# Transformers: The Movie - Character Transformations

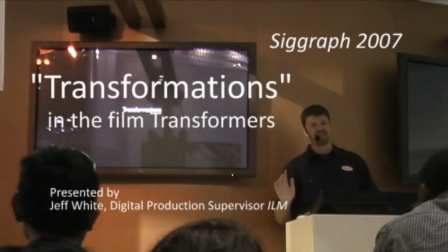0s
Of course, the title of the movie is Transformers, and I was going to talk a little bit about how we did the transformations for the show. We expected to do 10 to 15 transformations based on the original storyboards that we got.
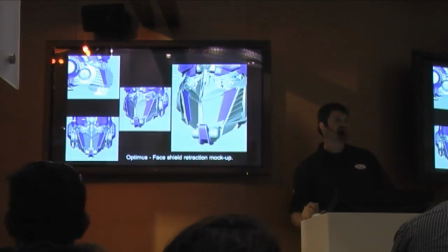11s
We ended up doing 48 for the show, and that included things like battle masks, which you see here,
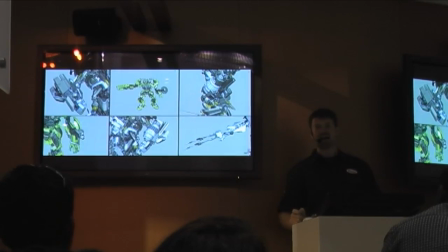19s
weapons, which there were quite a few of, and these were actually some of the most difficult because Ironhide has fairly thin arms, but then he's got these enormous guns that come out of them.
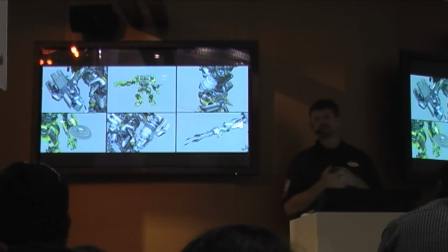28s
So, with that kind of volume change, you really had to figure out something interesting to make it work, where it didn't just seem like everything was scaling out of nowhere.
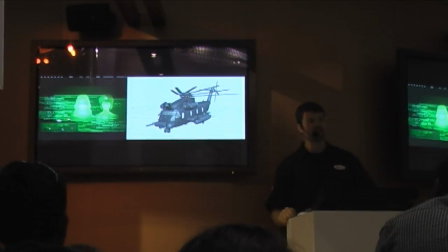37s
So, as we approached our first transformation, which was this one in SA30, we again went out and collected reference.
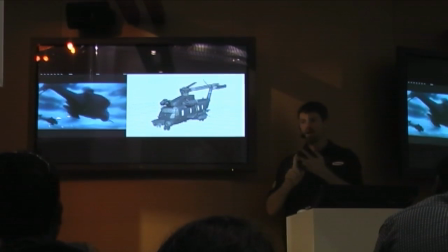43s
And we started from a lot of anime horror movies all over the place.
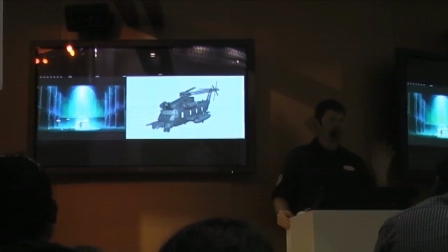47s
And if you look at the way that the helicopter opens in the anime, you can see that referenced in Blackout's transformation.
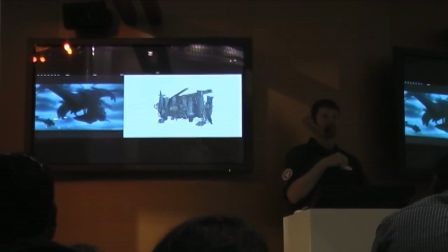55s
And I apologize if I called him incinerator, we had different names for them while we were working on them, then Hasbro relabeled them.
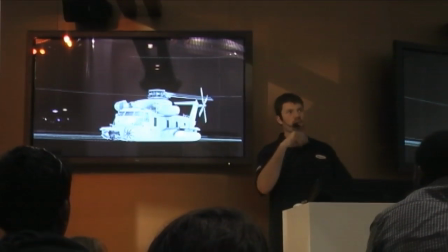64s
So we'd get the transformation together, we would cut up the high-risk geometry and add thickness to it.
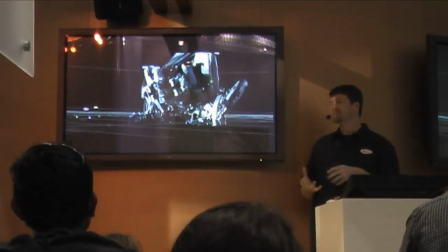70s
The helicopter, we had a practical one that we had to match exactly. The robot, of course, we had a design for that we modeled.
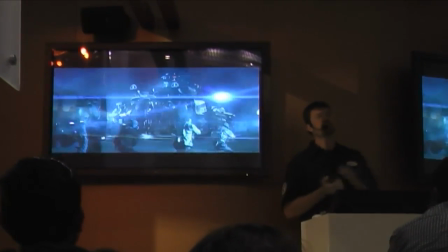78s
And this part here, you can see those are all the comp elements that got layered over.
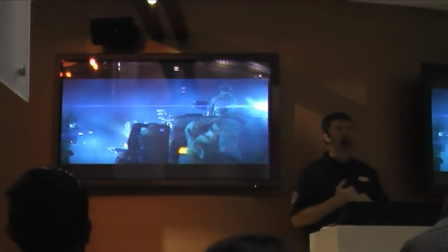83s
And an important thing to note about this is that Michael doesn't really like to shoot clean plates.
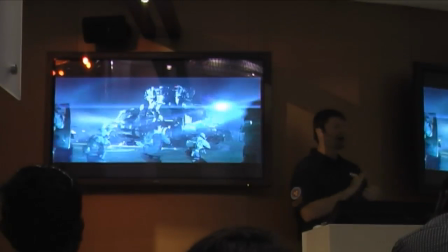88s
And when you want to integrate CG into a live-action plate, and there's no blue screen and there's no clean plate, it's very difficult.
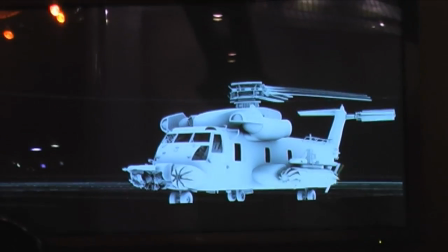94s
And it takes a lot of work by our really talented Roto-Paint team to go in and paint out every single soldier that was in front of him. But additionally, you can see all the flares, smoke, lighting that we added in afterwards in order to integrate our CG into the scene.
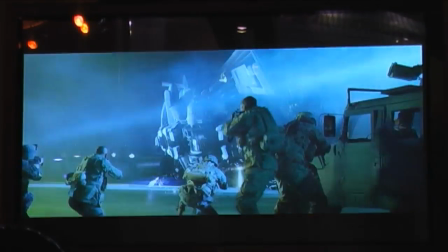110s
And at the end of the day, it ends up looking much better because of all those elements.
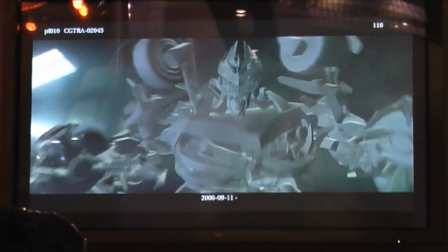116s
So here's another transformation. And a lot of the transformations were real back and forth collaborations between our animation team and what we call our Creature TDs.
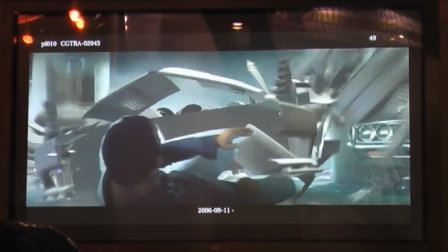124s
So here's a first take that the animation put together, and for Michael, just to get a feel for if he liked how it was working.
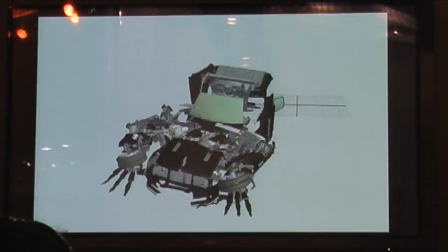133s
Then it got passed over to a Creature TD, and here you can see the transformation from a camera that's not in view.
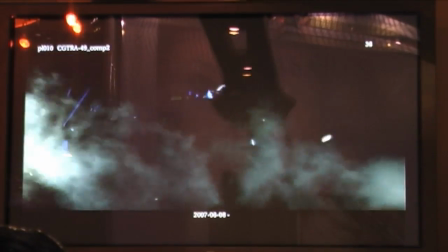140s
And you can see they look quite different when you're not seeing from the camera's point of view. Here's all the comp elements that were layered over top of it.
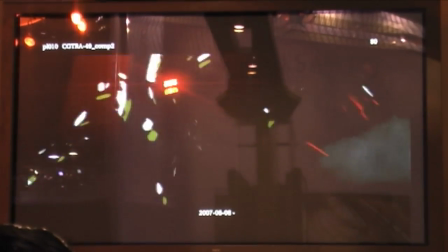148s
The flashing lights, the glints and the flares, those are all very important in terms of making the car look totally realistic.
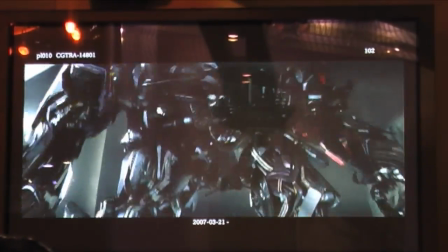155s
And here's the final shot. And this plate actually had a police car in it that got completely painted out and replaced with our LCG version.
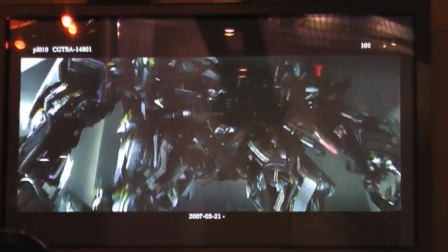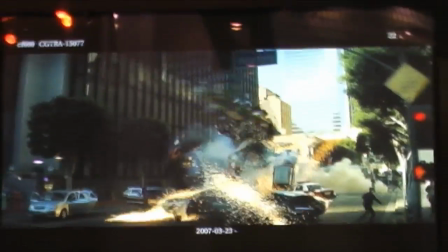167s
Here you can see the results of Starscream attacking Ironhide and Ratchet.
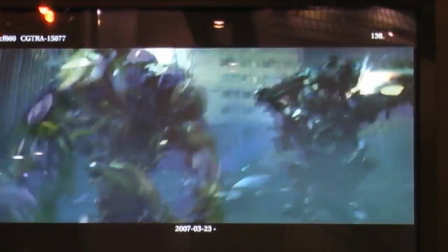172s
We had one CreatureTeen in particular who I thought maybe had something against robots because I gave her a shot of
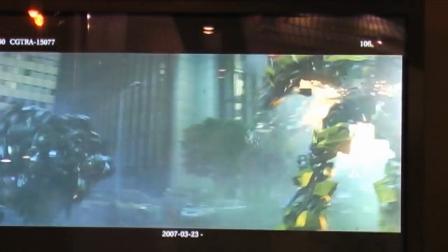178s
Megatron being attacked by the missiles at the end of the film and she came back with this,
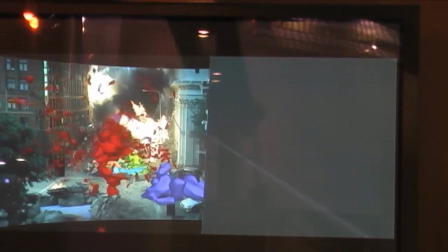184s
in which he's basically emptying his guts out all over the street.
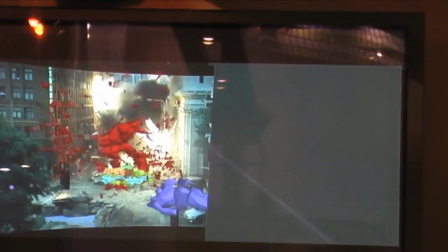190s
I said, Carrie, that might be just a little too much. So we toned it back for the final shot.
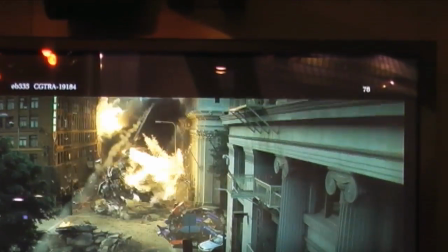196s
But the thing to note there is it's not just the explosion off of him.
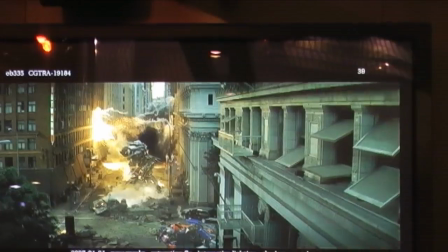199s
His foot steps into a hole and she simmed all the pieces getting pushed out of the way, along with the lamp pole getting knocked over.
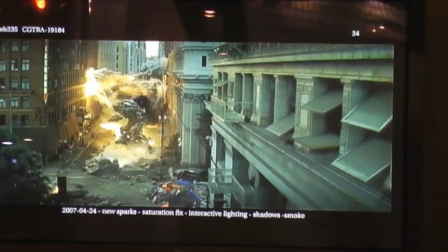206s
So it really was about running a lot of simulations in the environment in order to make sure that these robots felt integrated.
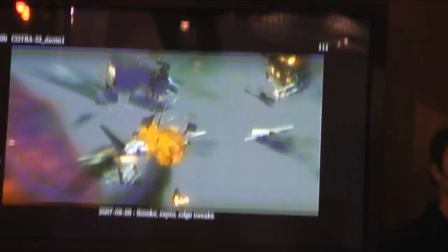214s
Here's another example where this is basically an all CG shot except for the plate.
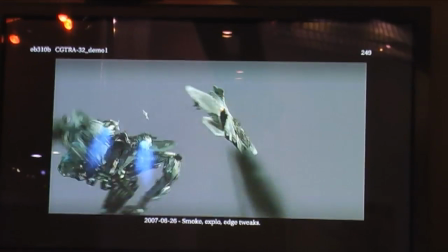219s
And we had to do a lot of destruction work that was then supplemented by fire and smoke elements that the TDs generated.
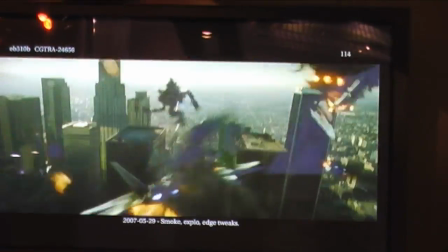226s
And here's the shot as it appeared in the film. This shot actually got done in like the last three weeks of the show.
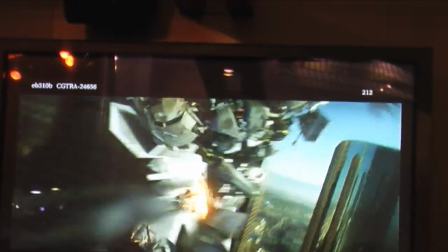231s
So it was quite a pressure cooker in terms of getting it finished.
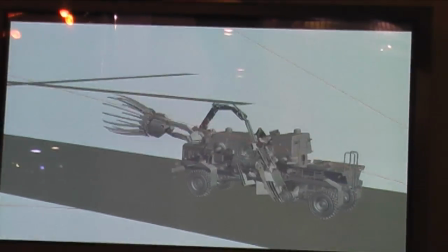236s
So we had to do, you know, Michael is famous for car chases, and this one had a huge one in it.
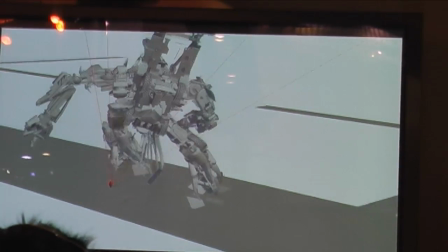243s
That meant transformations at 60 miles an hour, and that meant road interaction.
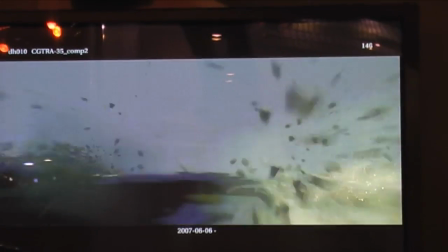247s
And so what you see here are all the smoke and debris and dust elements that we generated in order for this shot to work.
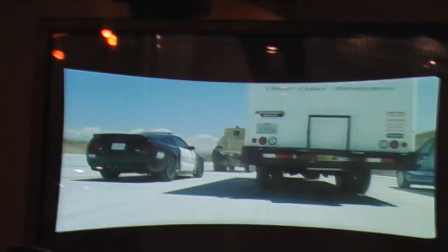254s
Another challenge that's usually not really thought about was that he shot these plates with all the vehicles in them.
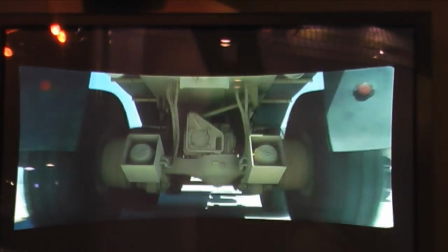259s
And of course, to put our CG ones in, we had to remove the real ones. So we had an incredible environments team that built us these all-CG backgrounds.
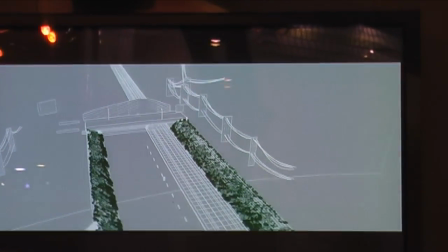266s
They used real photography from the plate and then from stuff they shot right outside the office,
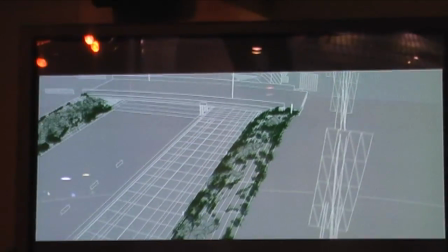272s
constructed these 3D environments, and then were able to deliver plates with zero cars in them so that we could put our CG versions in.
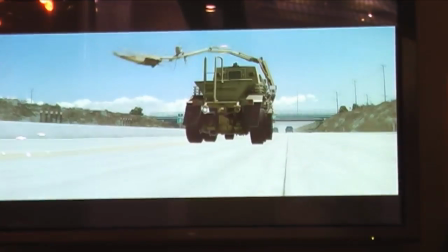279s
Most of the time it was easier for us to use all CG versions than it was to transition from real to CG.
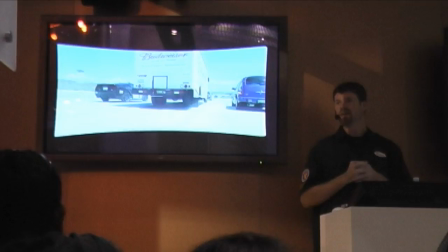285s
So clean plates were essential. And Michael would have us show them side by side, so we had to get to the point where he couldn't tell the difference between the real and the CG one.
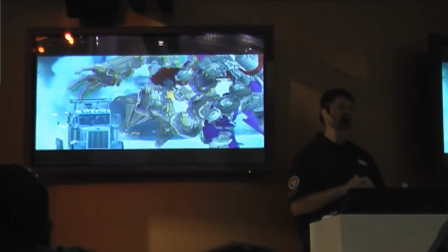295s
This is one of my favorite shots in the film, when Bone Crusher tackles Optimus. This was also animated by Sean Kelly.
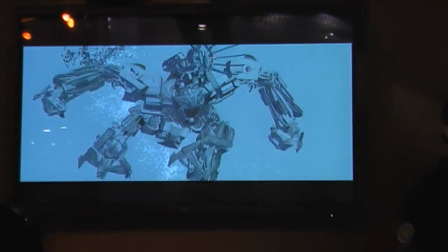303s
Once he was finished, we ran smoke simulations for Bonecrusher's movements after that and then supplemented it with, again,
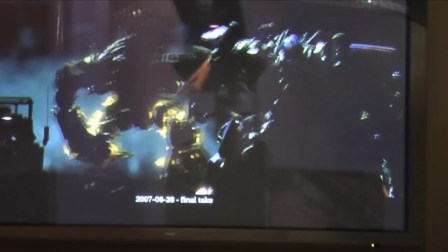311s
fire, sparks. The sparks were really key in order to sell the character, but we had to make sure that they didn't get too big, otherwise they'd blow the scale on the robots.
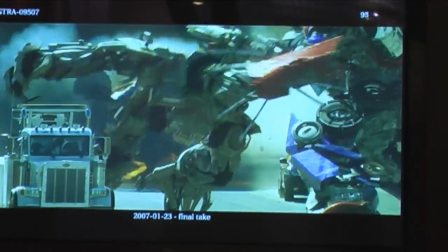320s
And here's the final shot in the film. It was all composited together. An important thing again here is that that bus in the background really blew up.
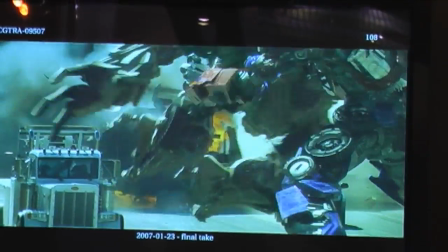328s
We didn't have to do that after the fact, and that's what helped make it look so real.
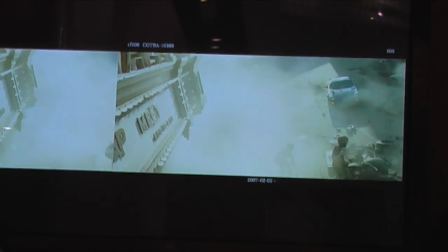333s
Michael shoots very complicated plates with lots of stuff in them the plate you see on the left is what we got back
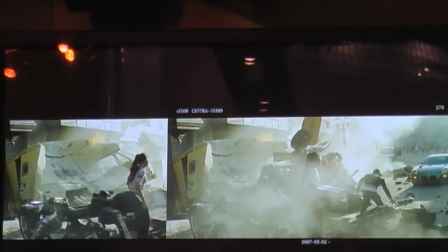341s
from set and the one on the right is our final shot and you can see that normally when you would approach a shot like this you would say no no smoke
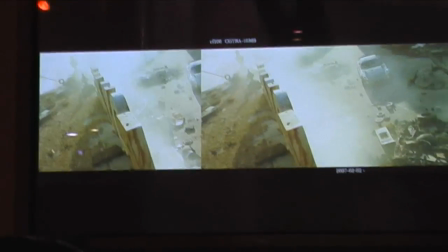348s
no dirt no nothing we'll put it in later but I really think that actually hurts hurts the look of the final thing when we started with something
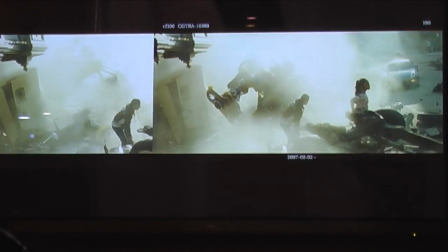355s
real and we had all the smoke there we just needed to create our own smoke to match Bumblebee into it and I really think that helped
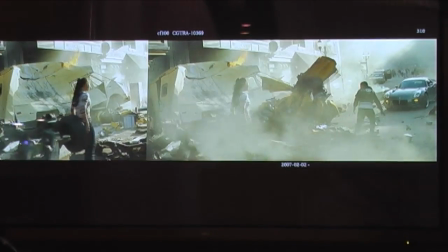362s
the integration and part of why they look like they belong in that environment.
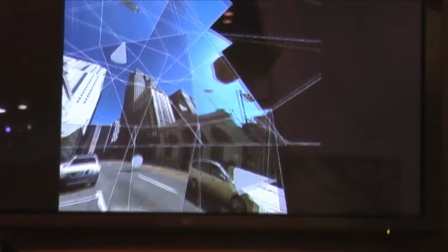367s
We did a lot of work with virtual environments on the show and to do that we take a nodal camera and we shoot 360 degrees high-res stills,
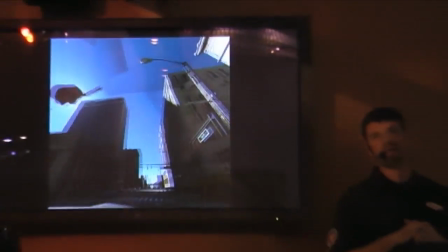375s
a lot like QuickTime VRs you might see on the web, except each one of those images is 4K.
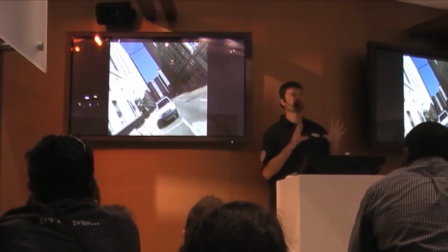380s
We then build really simple geometry and then project those images onto that geometry and that allows us to move our camera around inside that environment.
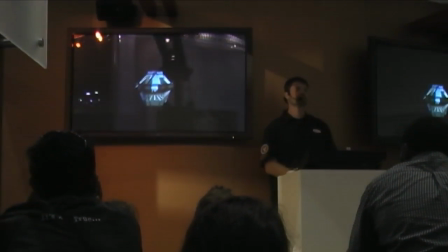388s
Now, you know, people probably think that we either get it on set or we do it in CG, and it's not the case at all.
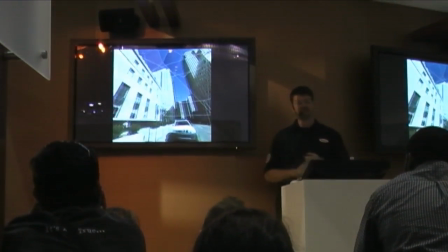394s
We still do a lot of practical effects work. And this is the Kalanika building that we did for Transformers.
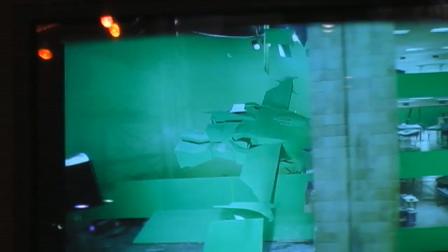400s
And this was actually, I was there for the shoot on this. It was really loud when they rammed that green Megatron plane through the middle of it.
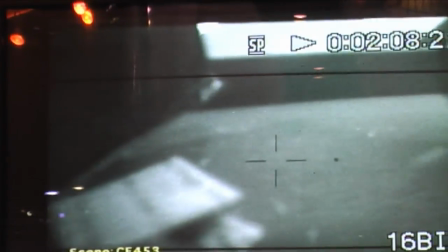407s
But it was pretty cool to see. This is really neat. It's a camera from inside. You can see how much detail they put in, in terms of building little tiny office tables,
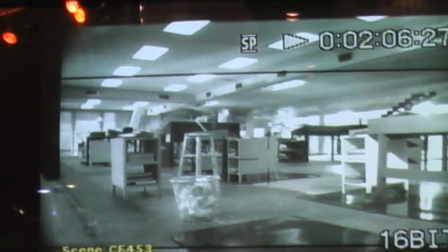417s
you know, waste paper baskets and everything, and this was done by Kerner Optical, which is a company just north of San Francisco.
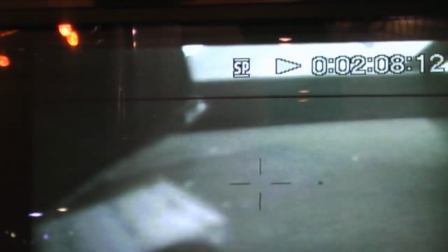424s
But the shot that happens right after these practical shoots had nothing in it, so we actually had to go in and make a CG version of all that office debris.
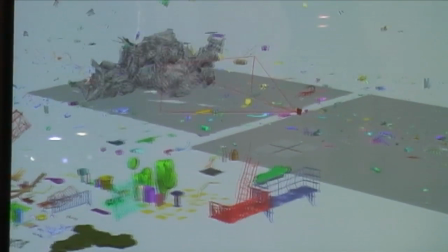434s
And what you can see over there on the left is a little tool kit that we had, and it's basically full of fire escapes, rocks, pretty much anything you might find in the city,
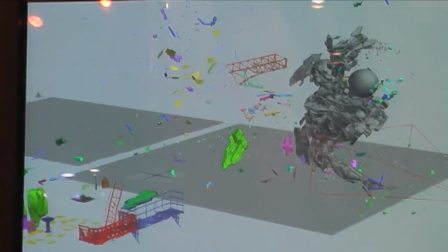443s
and we can just throw it into a shot and sim it. So here you can see the sequence all put together.
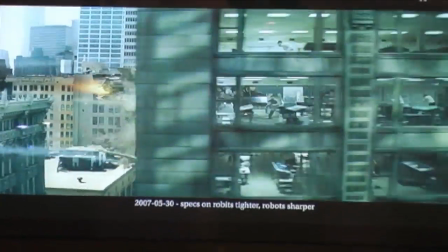448s
Again, that's an entirely virtual environment. Megatron smashing through there.
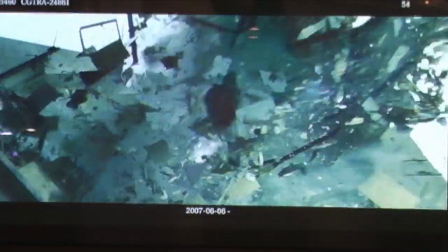453s
And then at the end, we had to transition to CG debris for their roll down the street.
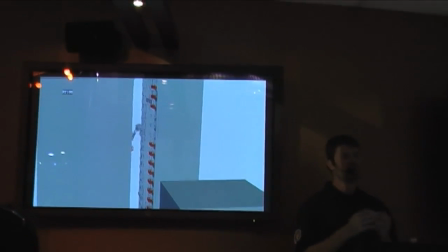461s
Michael was big on these fire escapes coming down, so this is actually a pretty fun sim to do. These are just a bunch of rigid objects all spring together with spring pins,
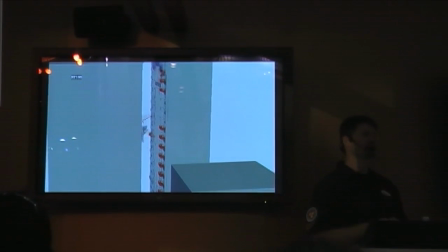470s
and then we just key the activeness as soon as the robots got close to them.
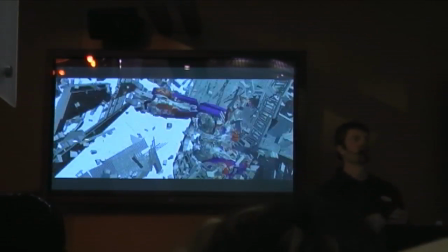476s
And here you can see it from the camera's point of view as Optimus rips down the side of the building.
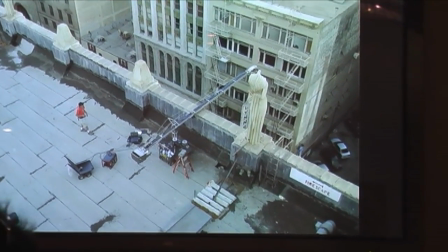481s
When we're photographing those environment spheres, we hang these cranes off the side of the building.
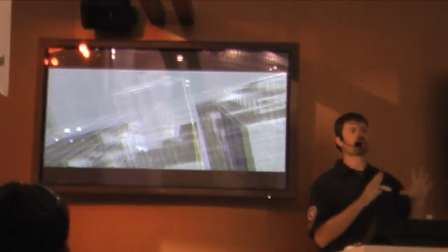487s
Here's an example of how we use that. Again, we built really low-res geometry that we then projected those images onto.